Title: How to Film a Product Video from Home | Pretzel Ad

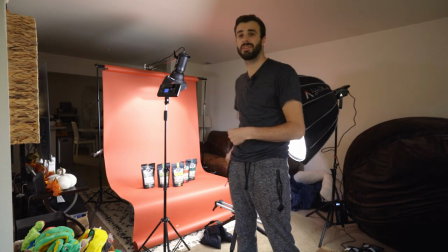What is up everyone? Today we're doing something a little bit different as you can see here.
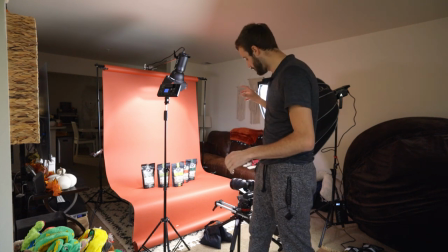Sorry for the little bit of mess going on. So we're going to try out something I've been seeing on YouTube.
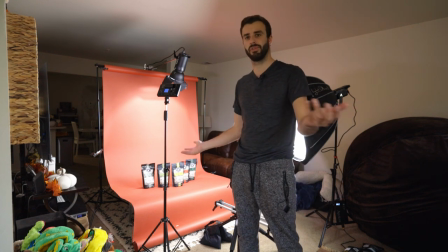Austin Paul being one of the biggest influencers that I've seen do stuff like this.
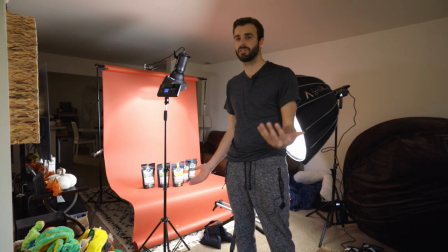And I got some of these ideas from his videos so you might see some similar shots.
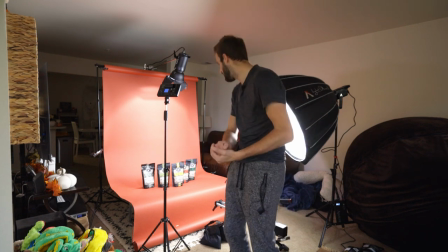We're doing a pretzel brand. It's called Pop Daddy Pretzels.
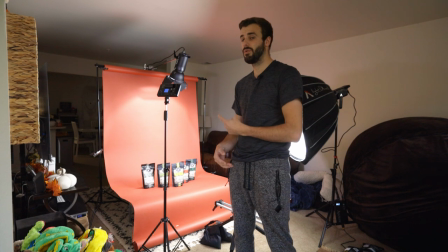I believe they started out with popcorn but I love these pretzels so we're gonna make them a little commercial and kind of see how it goes.
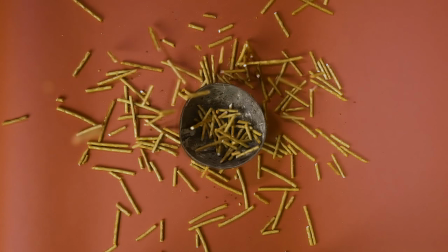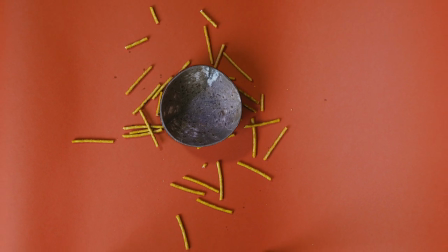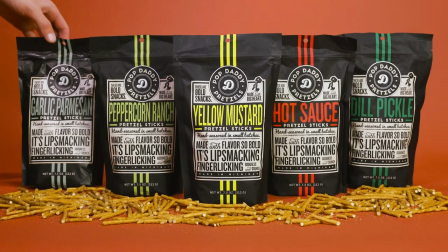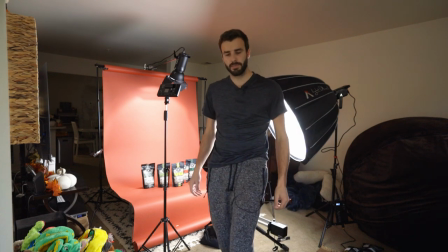I'm trying to figure out lighting and stuff so it's a little touch and go and I'm still trying to learn things as we do this but as of right
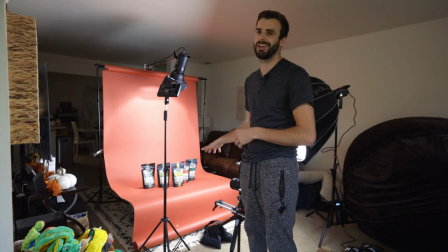now I have my let's call it my hero shot set up this will be the last shot I do with all of the different pretzels kind of laid out the different flavors and I'm going to put some pretzels laid out in front of it to make it a little more dynamic and give it a little more something.
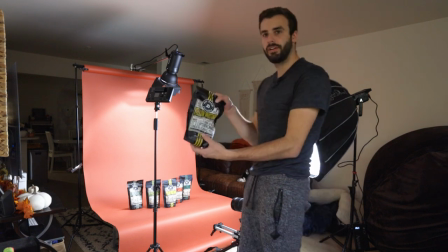So I have extra bags over here. I'm going to use these bags to pour pretzels in front.
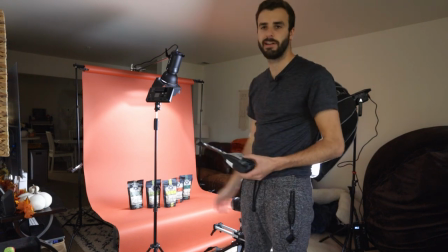I made sure that my framing and all that looks really good.
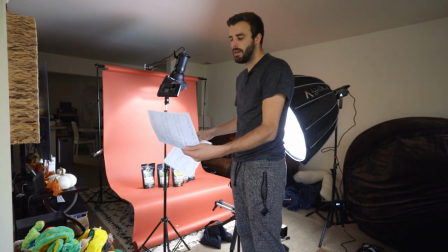So basically, I wrote out a few shots on a storyboard to see kind of what
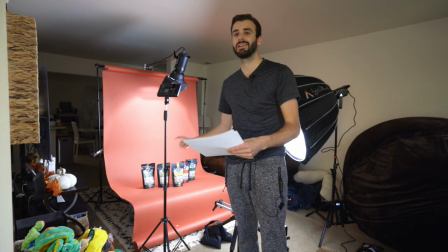kind of shots I need to get and to make sure I get shots of the bags not open first and I need to know which shots of those I need to get.
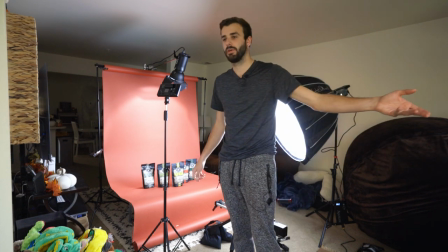Because once you open the bags, they're open and you can't really get cool shots like this,
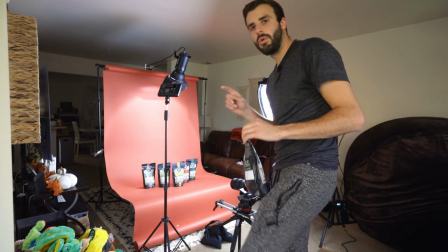because they'll look open and that doesn't look very good one thing about these there's one bag
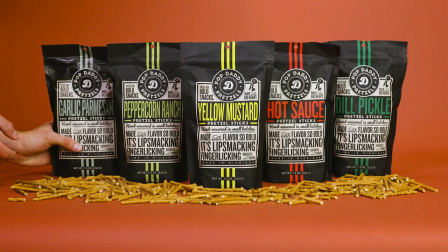it's the garlic parmesan bag it's actually really shiny um the other ones are more matte i don't really know why
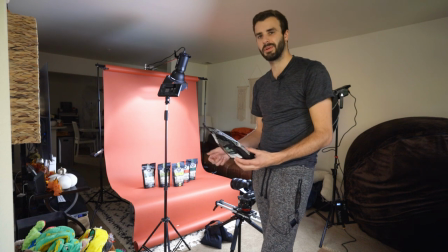that's a thing but it is and i don't know if i can really do much about it so there's kind of a glare on that specific bag i am using a polarizer but i'm not really sure what to do about it so i kind of put it on a side that has less
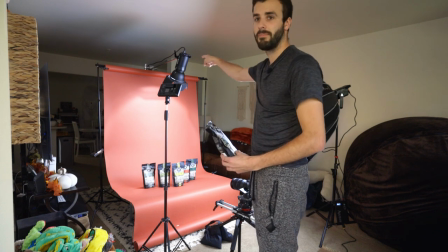glare as you can see i have my top light here That's giving me my backlight.
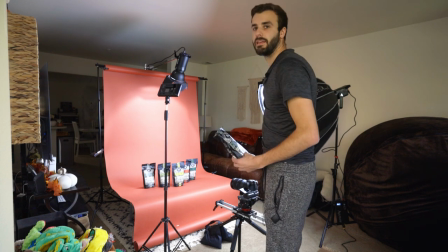I have this light here, which is a fill light, and then my main key light here Which is shining kind of on the side.
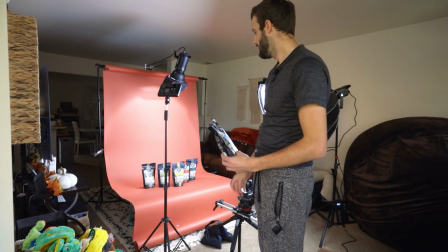I'm trying to make it more straight on But with these both combined,
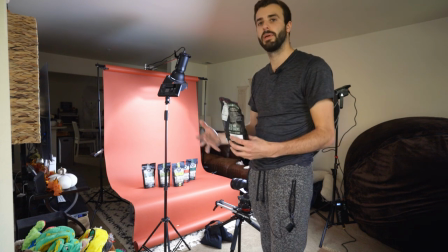it's kind of like one giant key light because I don't have a little lantern globe yet For now, we're going to sprinkle some pretzels down and see how that goes
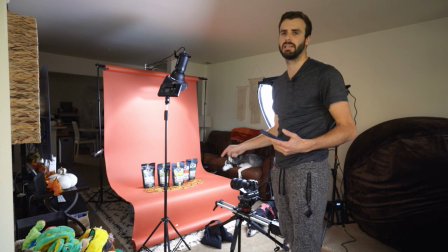Sorry about this super awkward angle. I don't have any really anywhere to sit I'm actually in my living room and it's still kind of not a lot of space Basically what I'm doing now, I set up my poses on my Adelkrone slider here I just got. My very first shot is going to be a pull-out shot. It's going to be very slow because I'm going to be able to speed this up in post.
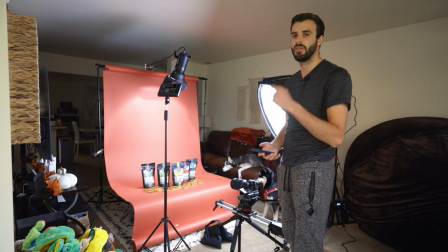I'm shooting at 24 frames per second in 4K HQ on the EOS R5 with a 28-70mm. I'm at about 50mm and I'm at about f6 just so that all the bags are perfectly in focus because the background is just blank paper so it doesn't really need to be like blurry.
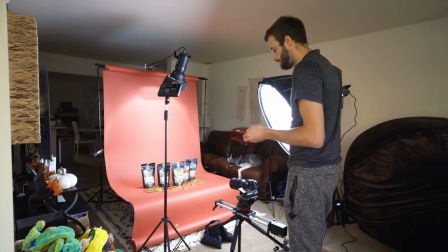So what I'm gonna do is my first shot, my little helper came.
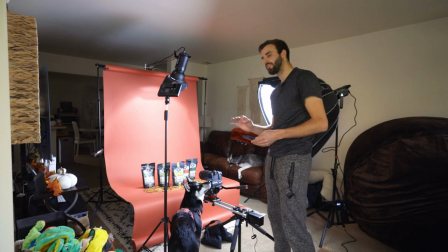She's very helpful and is going to help me eat all these pretzels whenever we're done. So my very first shot shows up at about 50 mil and I'm basically zoomed in just on
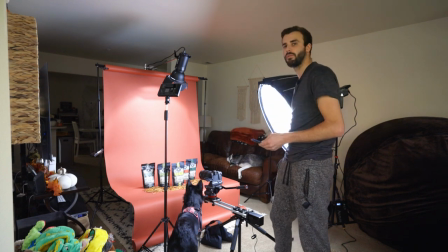the first three pretzel bags and then we're going to do a really wide zoom out all the way to the other end.
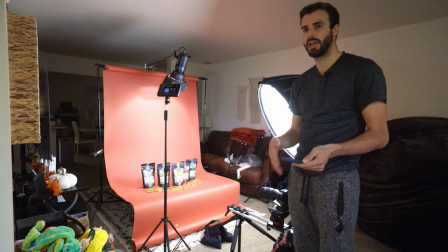I'm gonna do that shot a few different times, a few different variations and you know shot heights just to see what they look like and
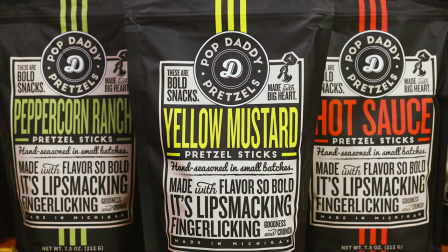I'll show you exactly what they look like right here while